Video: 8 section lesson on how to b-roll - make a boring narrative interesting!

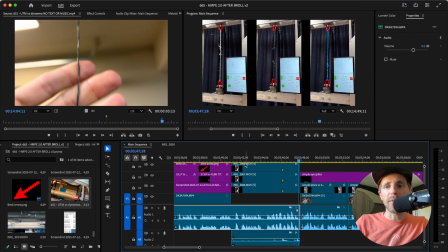I'm not showing anything specific other than we tested more, right? And in theory, I could cut out this dead space if I wanted to. I don't feel like it's entirely necessary, but I could do that.
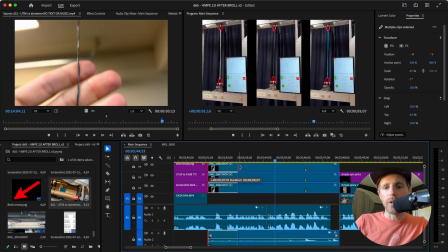I would drag this over. You would move this over because you want that to line up back where it was. Then you would do this because this edge is lined up, and it would sound like this.
Important, which I think is important to understand, is that we Brummel eye splice.
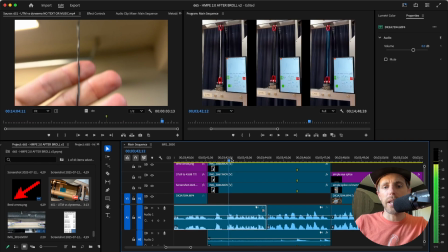Because it didn't take anything away from this part. But that is what I would almost consider like a version 5, tightening up an already edited video.
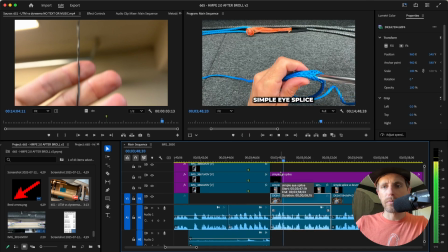But you are trying to make it somewhat tight.
A simple eye splice is where you just take the tail and you go straight down the center of it.
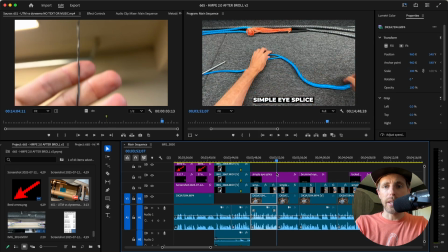Now I gave you the this B-roll POV. I went and made it. So if you did not have this and you had access to the lab, this would be extremely helpful to do the thing I'm saying POV style, kind of at the tempo timing that you need it.
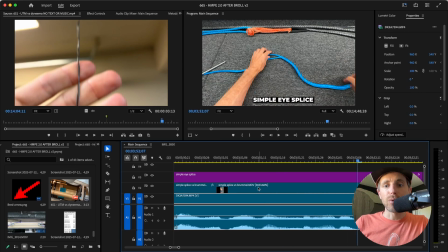But notice here is 3,653%, but I don't start with that. I show the tip of the needle.
A simple eye splice It goes in.
I could probably start speeding it up here, but it doesn't matter.
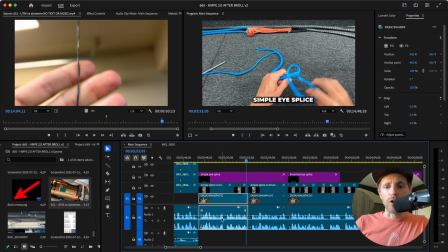Straight down the center of it.
Now listen to the words. You hear this sentence, this, and this.
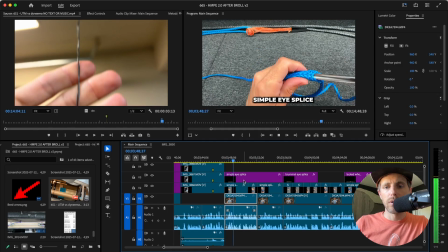These were the 4 segments. Just listen to the words.
Simple eye splice is where you just take the tail and you go straight down the center of it.
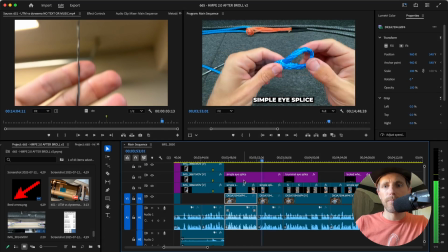Okay, so we did that.
And if it's not under load, it could easily come out.
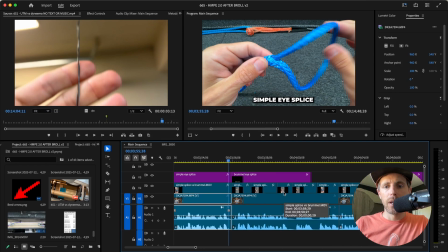Showed it. That's one clip simple, okay. Words helped people understand where they are in time and space in your story.
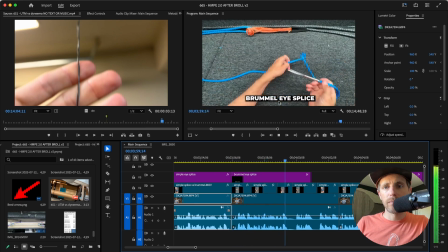A Brummel eye splice is where you take the opposite end and feed it through first, then you stick the tail in, and then you bury it.
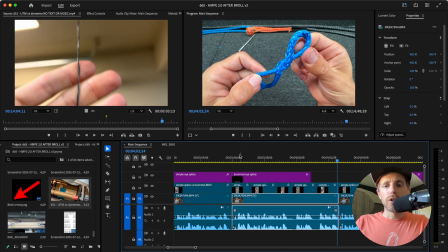So the words, and then you bury it. So you show the other end.
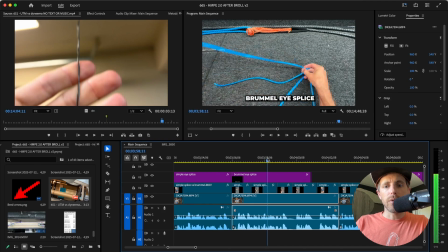Where you take the then this is sped up. This is not sped up.
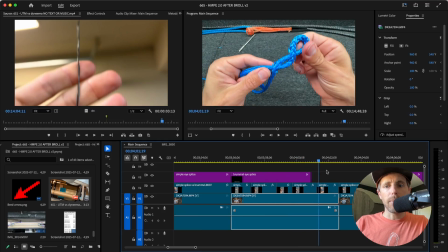This is sped up. And when I punch in, you're able to see the Brummel. And you're able to see that we're pulling it tight. But we're not showing how well it's locked yet.
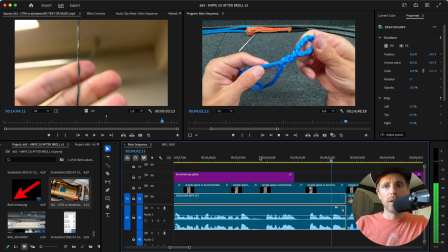But notice.
Then you stick the tail in, and then you bury it.
And that you could even drag that over.
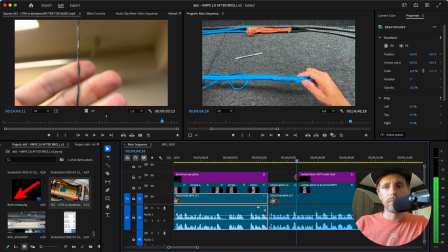And then you bury it. And that basically gives you the maximum strength that you're going to get out in the wild, having an eye to an eye.
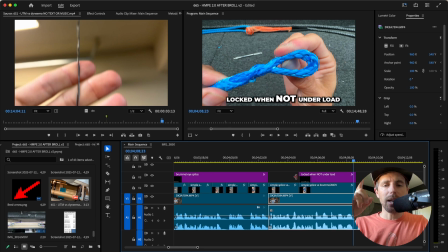Now that's tricky because this is a Brummel is not the maximum strength that you get. It is probably 95% of the maximum strength you're going to get, and somebody is going to comment that. But what I wanted to show, which was more important, was that we buried the tail.
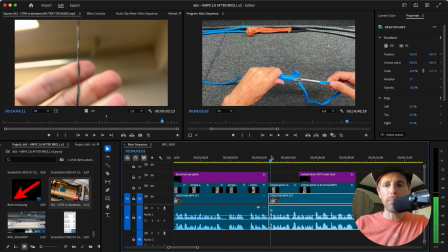You still have to bury the tail. I didn't want to let people think that you got to show this, that we did the thing.
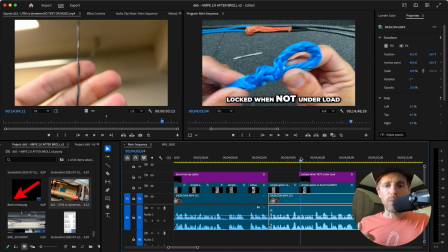Then I didn't say this. I said in my original narrative, which is why I forgot, but it's locked when not under load.
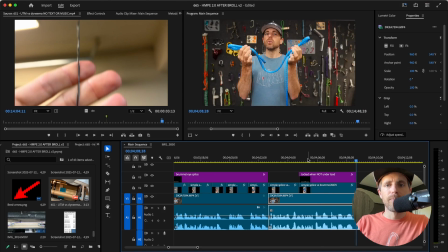Strength that you're going to get out in the wild, and I'm showing an eye to an eye.
So you're kind of showing something that wasn't said that should have been said.
Whenever you use this thing. Now, sometimes they might test this things in diverters to where there's no splices and no knots, no whatever, but that's not practical for what I'm trying to learn here.
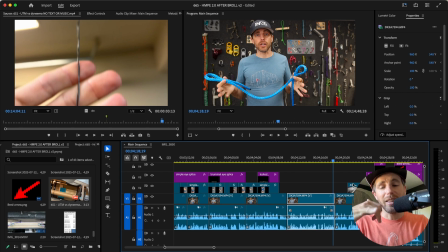Notice that's a big section that's not B-rolled, and that's okay. Sometimes people need a brain break. It's fast-paced, slow-paced, fast-paced, just like a song here.
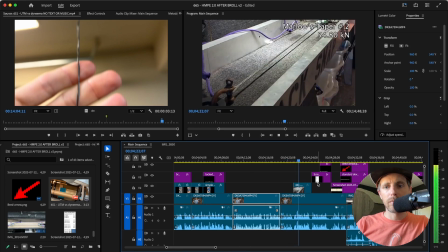So after splicing them correctly and doing a proper taper, which we have an entire video on how tapers work and how...
So I have a taper video. I have an entire video on... I didn't have great visual of taper, but I have one killer slow-mo.
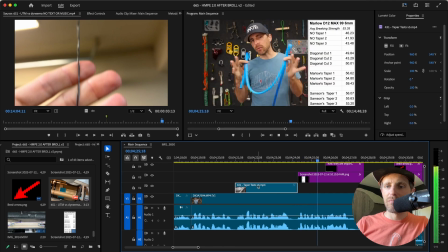How tapers work and how important they are or are not.
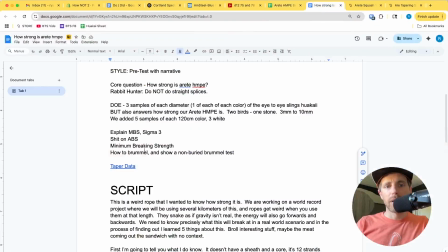This came from this script, which came from this script.
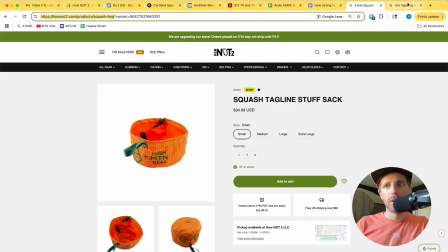But notice,
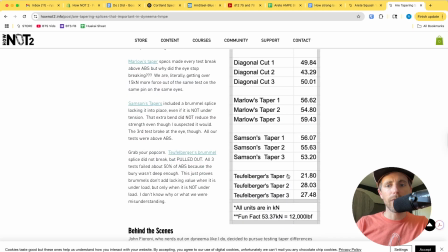I didn't put this in here. The fact these break lower is not the point.
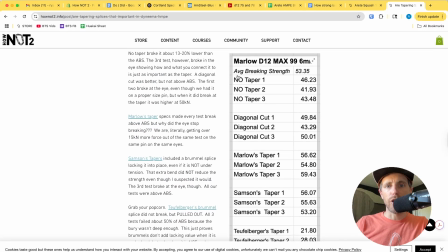I screenshotted no tapers to tapers.
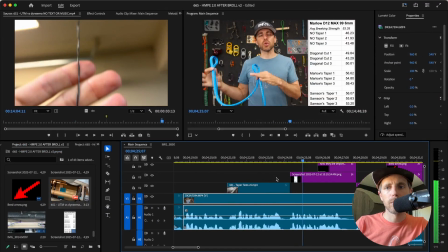On how tapers work and how important they are or are not.
And this is on the screen for more than 1 second, 2 seconds.
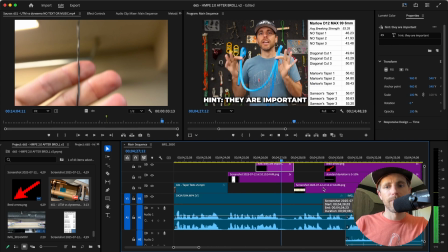And hint, they are important. Our range was still pretty big.
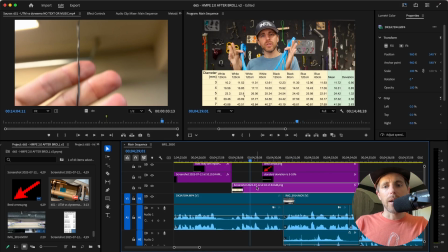We were getting a little bit.
Now, I wanted this on the screen sooner than later.
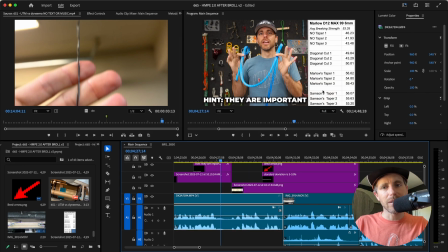I don't want people to think the range is very big on this, though it is. I want people to come back to the range was very big on this, so I have to show it.
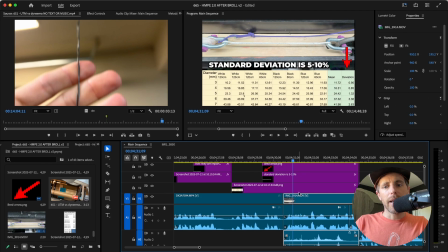And then I'm going to have to leave it on the screen. And this originally was my face.
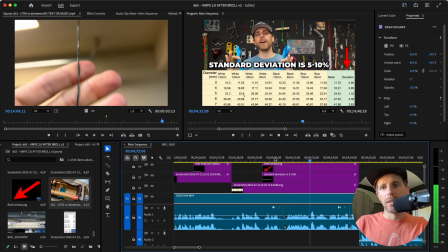Big. We were getting a little bit more than 5% when we were testing our slings.
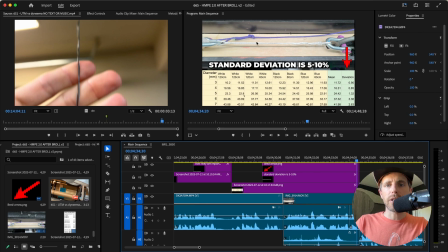But it doesn't have to be. I could show this random ass test from this episode of it breaking, because this is the point. This is entertainment.
Still pretty big. We were getting a little bit more than 5% when we were testing our slings.
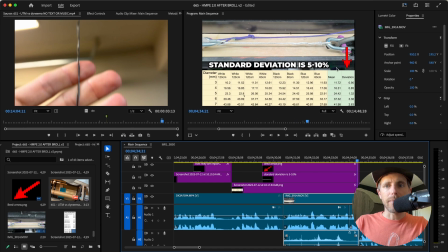And what I mean by that is our deviation was. So, I mean, if your mean is only 11 and you're 1 off, I mean, that's kind of a almost 10% from the mean, not even from the edges from each other, but from the middle.
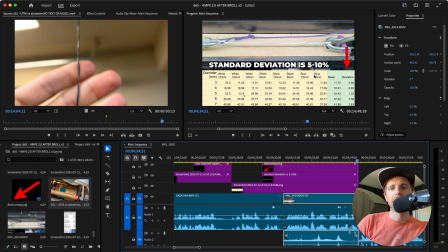So trying to explain that with words, this was the most concise I could do it.
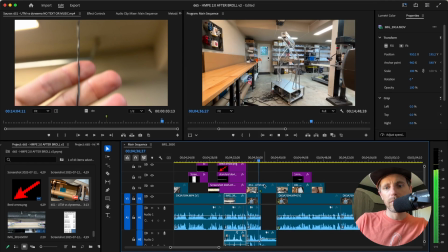Now, when we were brake testing our brake test machine.
Oh my God, it's going to continue. This is a great clip.
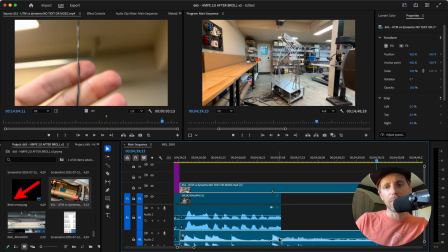I ramped it up right here at the bottom, cut off to this just to break the narrative.
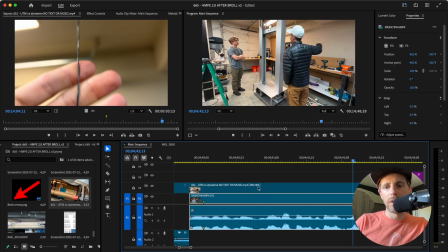We were able to do our first experiment.
This is already time-lapsed in the other episode. I sped it up 400 more percent.
First experiment testing the speed and how much that matters.
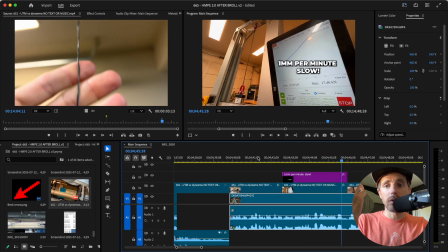And when we pull it.
That's also time-lapsed originally from the original video. Plus I sped it up a hair, so it lined up right here. And you can't tell it's going slow, so you have to emphasize it's going slow.
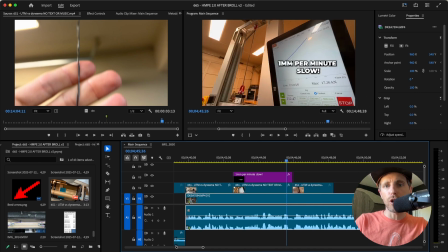Very slow.
But you want your eyes to be drawn to what I want them to look at. You don't want the text down here, and then they have to move their eyes back and forth, back and forth.
And how much that matters. And when we pull it very slowly, we get a different number. So the rate in which you pull.
That is a result from this test, or later in the video, but like a result from this video.
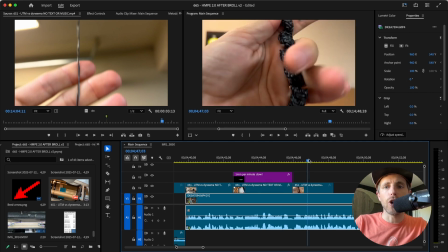You get a different number, and it's like nobody in this episode yet has seen the helix.
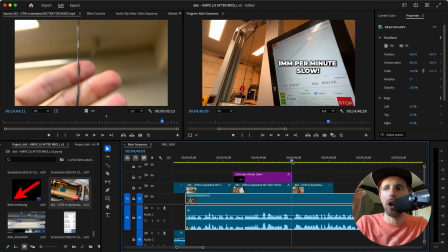No, I've not had a close-up yet. That is interesting. It helps a non-HMPE person see something interesting about HMPE.
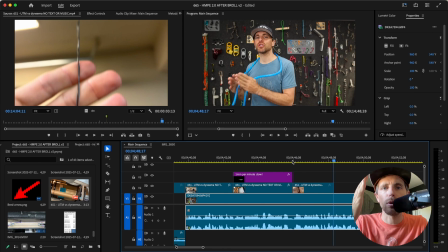Very slowly, we get a different number. Different number, cut it off. So the rate in which you pull matters.
That ending emphasis, unless it's worth having no distractions and listening to me say that.
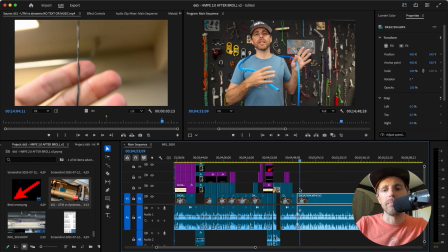So when I did test all these samples on the brake.
And that's it. That's this section right here. So now I'm going into the next segment of brake test.
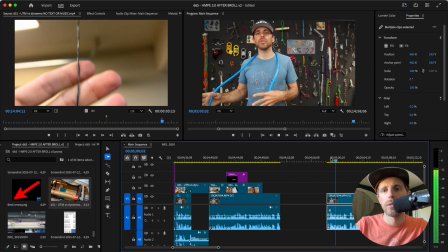I'll move this over here.
Test all these samples on the brake test machine that's vertical.
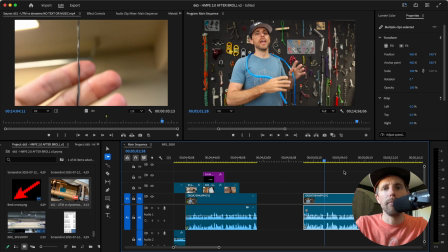That is where I would use the master time lapse of me doing all the 120 centimeters. And I'll see you on the next one. Edit the next minute or two, and I'll see you here.
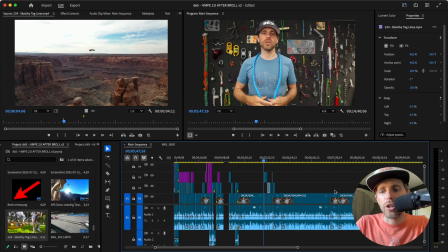Psych, you probably overkilled this section because there's hardly any B-roll that is needed.
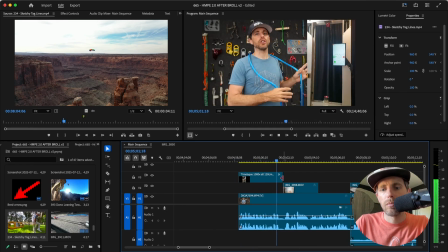So when I did test all these samples on the brake test machine that's vertical.
That phrase, I have vertical footage.
I did a whole bunch of samples.
I'm showing that. This is also sped up 2,000%.